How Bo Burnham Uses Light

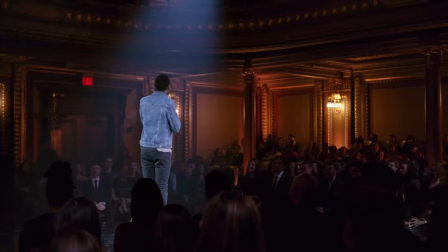It's purple lights and all this stupid shit. and it's like it makes no sense we made charrod carmichael's special one thing i want to do is try to make
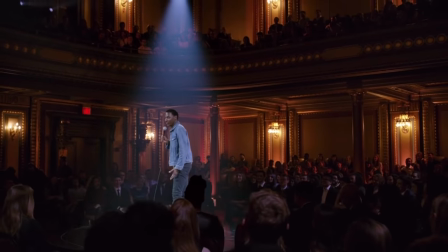a stand-up special that was alive cinematically you know like where the camera movement and the angles and the texture of the light and
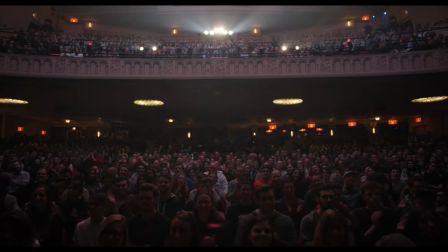the shadows meant something that the way the audience was lit meant something the way that was shot meant something what i liked about it
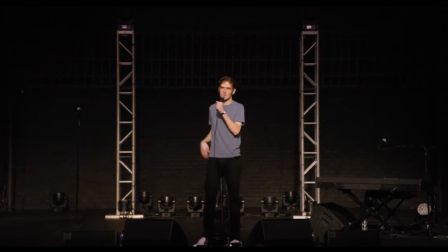was you know there's a very lonely experience for me up there that's what it feels like it feels like lonely and anxious and it feels like a silly version
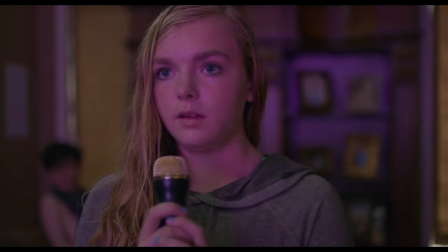of what i feel like a lot of people go through hey
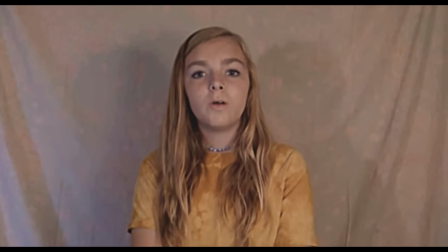guys kayla back here with another video the movie's about kayla a 13 year old girl in her
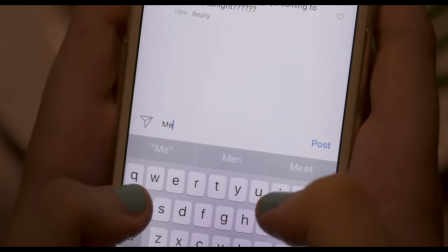last week of eighth grade me and my dp we tested before we even had money for the movie like how do we film screens practically we wanted to film them practically for me the stupid thing is like i hate like when people are tweeting in movies and the tweet like shows
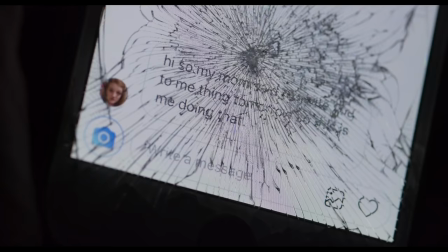up superimposed that's when it gets like corny and weird to me and like a close-up of a shattered phone to me looks like gorgeous you
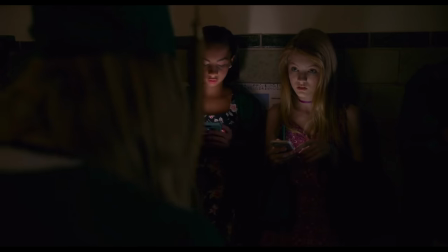know it looks like very interesting and cool it was all interesting to me and significant to me. I think probably it's uncinematic to people that maybe don't view it emotionally.
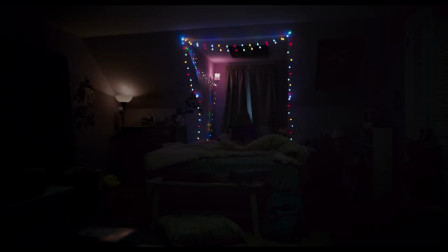When you see people my age and younger that are going to start to be able to express themselves in film or other mediums,
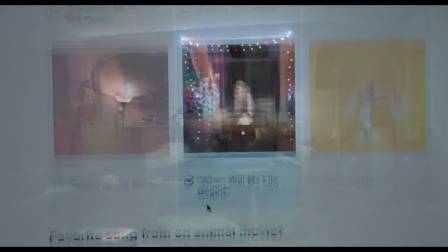I think you'll start to see the internet talked about more emotionally and personally.
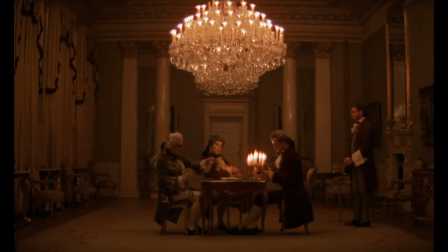Barry Lyndon writing a letter by candlelight is the most cinematic thing in the world, but like a girl on her phone in the dark, which literally is the candle and the letter are fused.
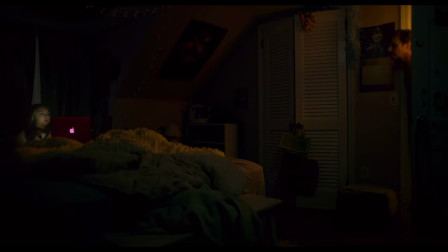She's got the cold light on her, the cold white light of her phone, and he's always in the doorway with the warm light of that, which is then sort of the one light of the dining room table,
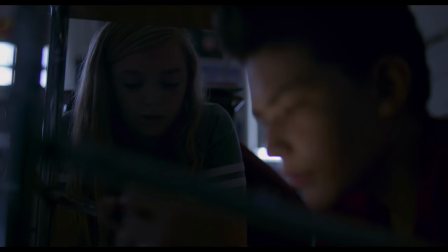which is the same as the sort of light of the fire. I mean, I found it always cinematic. I didn't really understand the sort of phobia for it.
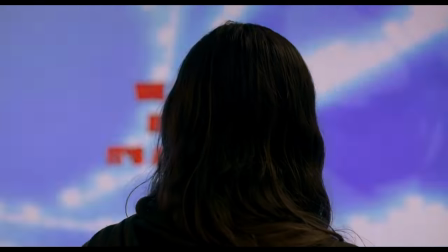Like, it's a light source. I don't think you can be too proud of the special.
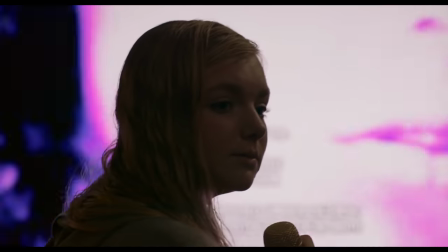It's amazing. Oh, that's nice. Yeah. I think it looks cool. I can vouch for it on mute fully. I can show it to someone on mute and be like, this is exactly how I pictured it on mute. I think it looks cool.
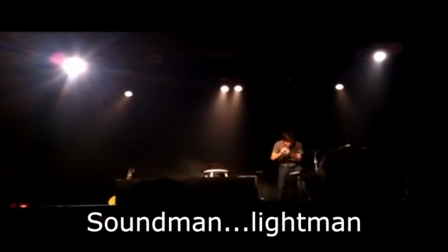Soundman. Lightman. Uh, we need some rockin' lights right now.
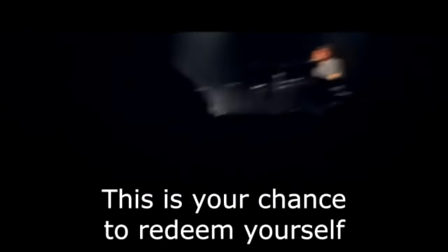This is your chance to redeem yourself. Rockin' lights, don't fuck it up, right now. Touché, touché, bye man.